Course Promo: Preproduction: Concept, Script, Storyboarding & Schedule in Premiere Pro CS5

Now that we have a script, let's move on and begin building the visualization portion of our movie by building a storyboard. Now, if the script is our blueprint, the storyboard is our model.
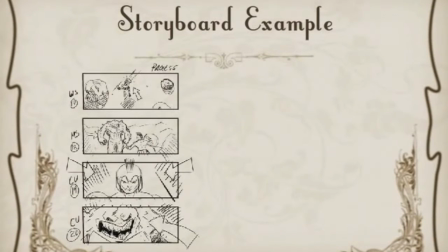Now, before we move on, I'd like to show you an example of a storyboard. So, as you can see here, the first shot kind of establishes who's there and what is going on. A perfect example of a wide shot. It establishes everything. And then we slowly move in.
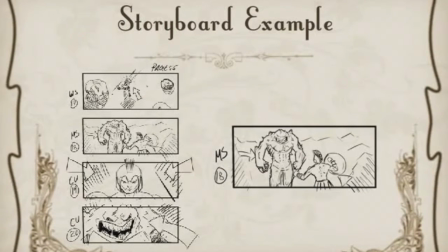And as you do, you reveal more and more. By the time you reach the close-up, now you have the emotion.
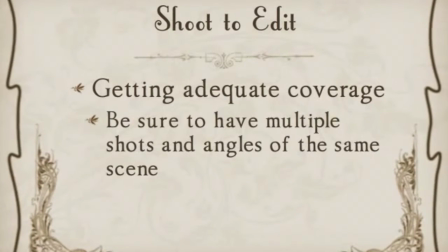Now, the other thing is, with our storyboard, is we are going to build a shot list. Once you know the angles that you kind of see in your mind, you're going to develop a shot list. How is this going to help you? As you shoot, you're going to go through and check mark. I got my close-up.
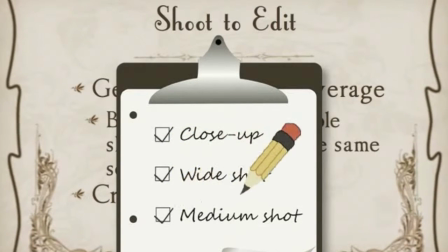I got my wide shot. I got my medium shot. And you know when you sit down to edit that you have everything covered.
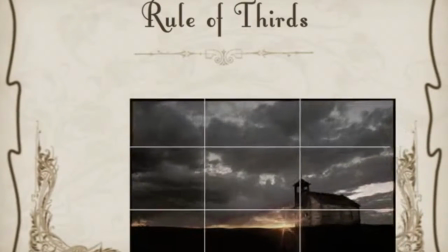That is what shooting to edit is. Now on the rule of thirds, you divide the frame into thirds, both vertically and horizontally.
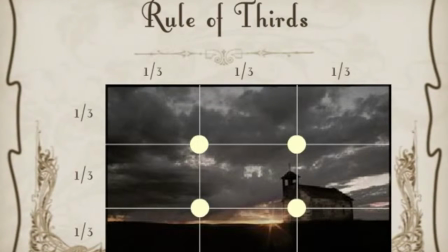And on those points where those two lines connect, that is the most interesting place for you to put your subject or whatever object you're photographing.
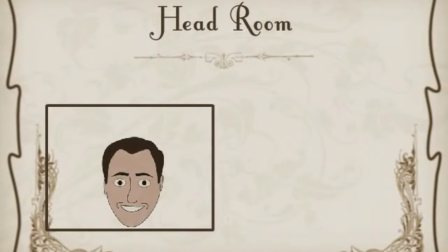Now if you look here, here is a bad example of headroom. In this case, there's too much.
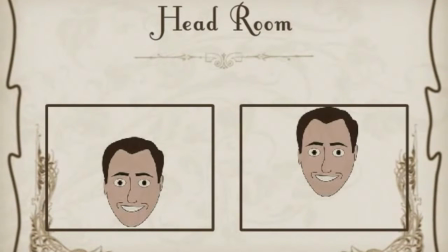Now the one next to it has way too little headroom. The head is actually touching the top frame edge. And then finally, this is a good example. Now I just want to end by saying storyboarding is so important. Every single decision you make on those little boards helps you make a decision later on.